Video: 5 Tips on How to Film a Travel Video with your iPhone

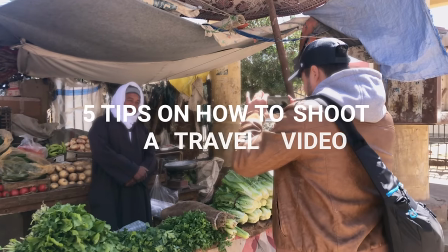(0:56)
What's up guys, in this video I will give you five tips on how you can shoot a travel video with your iPhone.
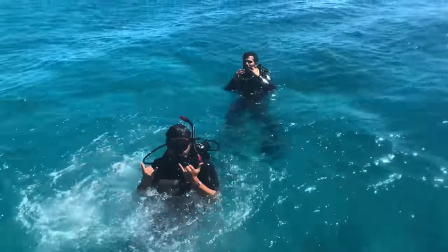(1:01)
I'm currently here in Urgada, Egypt, here on vacation, and I thought it would be a great idea to give you guys some tips on how to shoot a travel video,
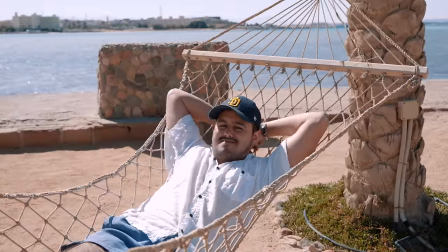(1:10)
but still be able to enjoy the moment while traveling.
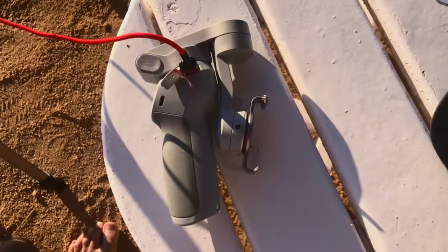(1:13)
The best part about filming with a smartphone is that you don't have to bring a lot of gear with you to create great looking videos.
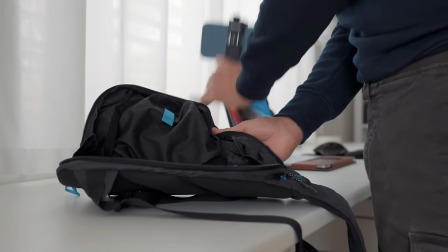(1:20)
In fact, the less gear you bring with you, the more creative you will have to be when it comes to shooting your videos.
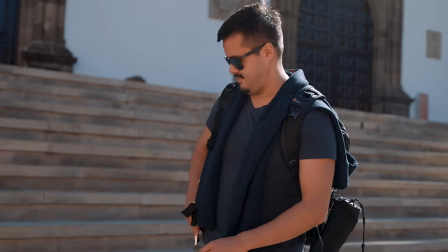(1:26)
For me, when I'm traveling, I like to keep it mobile and lightweight. When it comes to capturing moments, I want to be able to do that quickly and efficiently. With that in mind, here are five tips that will help you create better travel videos. Tip number one is to travel light.
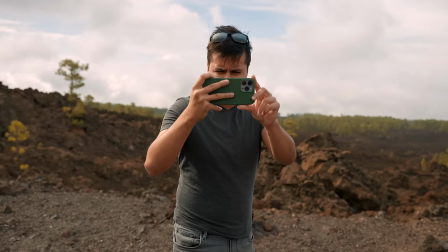(1:41)
Sometimes we think we have to bring a lot of gear with us to create the shots we need. Try to be creative and only bring the necessary gear with you. Try to challenge yourself using the tools you have with you.
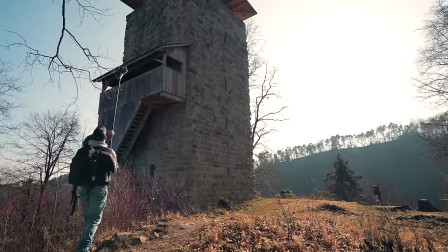(1:52)
If you don't have a drone, use a tripod, for example, or anything that can bring your camera high above ground to create that fake drone shot. Also, when traveling light, you're able to capture moments much quicker and makes the trip more enjoyable. Here are the tools I bring with me whenever I travel. Now, obviously, the iPhone 13 Pro Max is always with me but what I additionally bring is a smartphone gimbal which is the
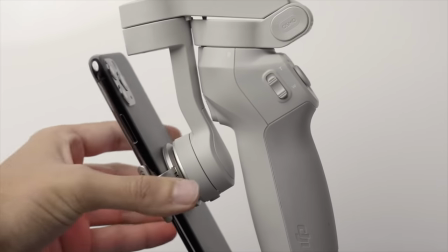(2:16)
DJI OM4 and what I like about it is that it has a magnetic clamp that allows me to go handheld in a matter of seconds. I also find it convenient to use the DJI OM4 as a power bank since shooting videos
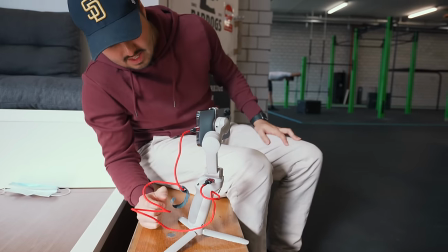(2:29)
can drain the battery quickly and because you're on the go it is hard to find a place to charge your phone. Now a lot of my shots are handheld but there's certainly also moments where I prefer using a gimbal to add more movement into my shots.
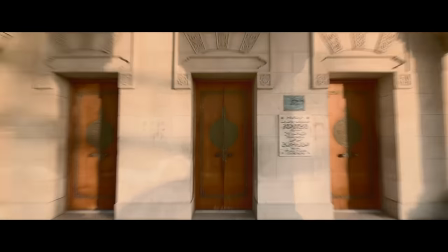(2:43)
Now the gimbal is also great for capturing hyperlapse, which I love to include in my travel videos, but also static shots where I just place my gimbal on a even surface to create a time-lapse video. Now, tip number two is to shoot handheld. Like I've mentioned, most shots made during my travel videos are shot handheld.
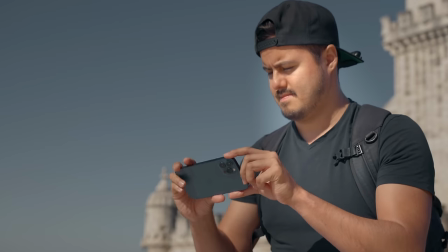(3:01)
The travel video of Istanbul Turkey was shot 80% handheld. For me, shooting handheld is the quickest way to capture moments. To get the best handheld results,
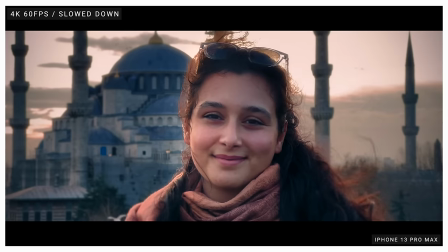(3:11)
shooting in a high frame rate such as 60 frames per second to then slow it down in post, which helps smoothen out the shots.
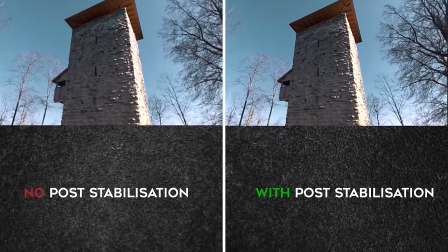(3:18)
Additionally, I like to add image stabilization in post to get the best results possible. As you can see, you don't necessarily need a gimbal to create dynamic looking shots. If you need to create a static shot such as a time-lapse, instead of bringing a large tripod,
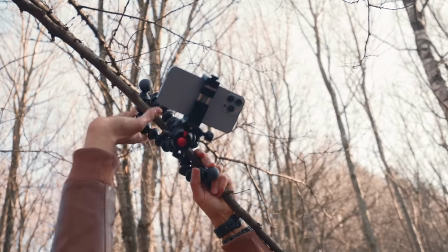(3:33)
use a gimbal or a gorilla which is much smaller in size, portable,
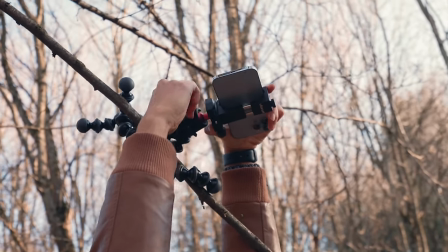(3:38)
and versatile to use as you can wrap it around objects like a pole or tree. Tip number three is body posture.
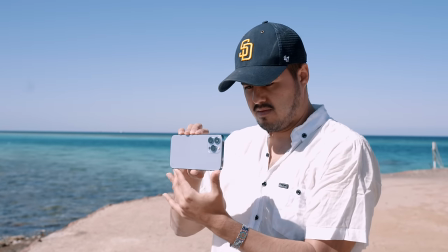(3:45)
Whenever shooting handheld, you want to keep your arm close to your body and create a two-point contact as this will help smoothen out the shot.
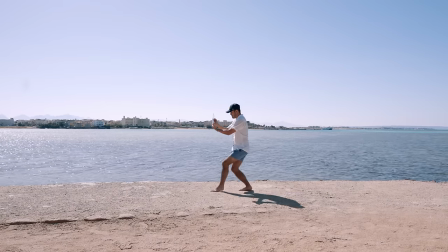(3:53)
You also want to walk heel to toe to avoid up and down movements. This way you will make your shots look much more natural.
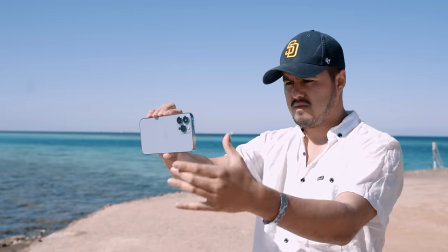(4:00)
When holding your phone, try to hold it in a way with one hand supporting the bottom of the phone and the other hand placed towards the center of the phone.
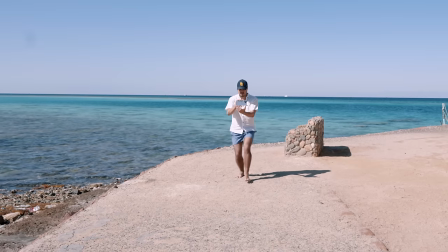(4:09)
You will notice that you'll have much better grip and can therefore control your camera movements much better. Depending on your shot, this isn't always possible, but whenever you can, try to apply this method.
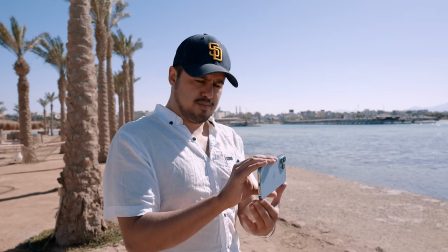(4:20)
Also, while recording your videos, try to hold your breath as this will also help make the shakes less apparent. Tip number four is to make sure you get a variety of shots.
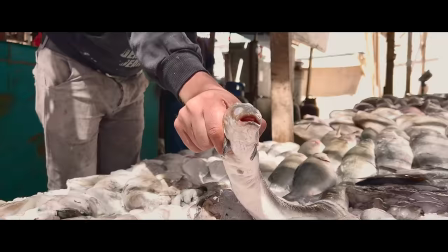(4:30)
Try to shoot as many angles, focal lengths, and movements as you can think of to make your videos more interesting. Include wide-angle shots to establish the scene, but also capture detailed shots that are important for the story.
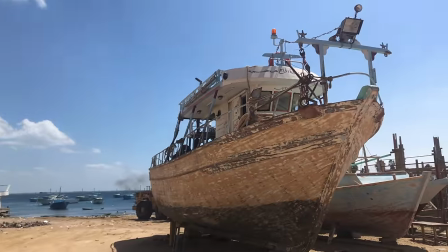(4:44)
I often see people doing the mistake of just capturing wide shots, which can quickly get boring.
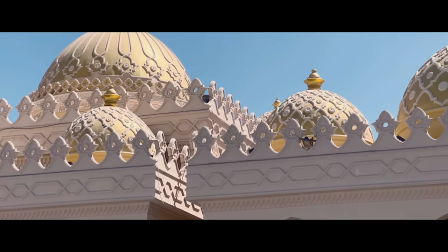(4:49)
Shoot a scene from different angles so that you can cut between the shots to make the video more engaging. The best travel videos are those with many creative shots in it that make you feel like you're there.
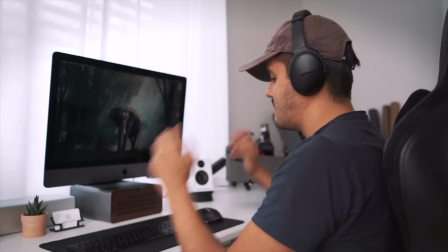(5:00)
Also the more variety of shots you have the easier it is for you to piece the clips together in the edit.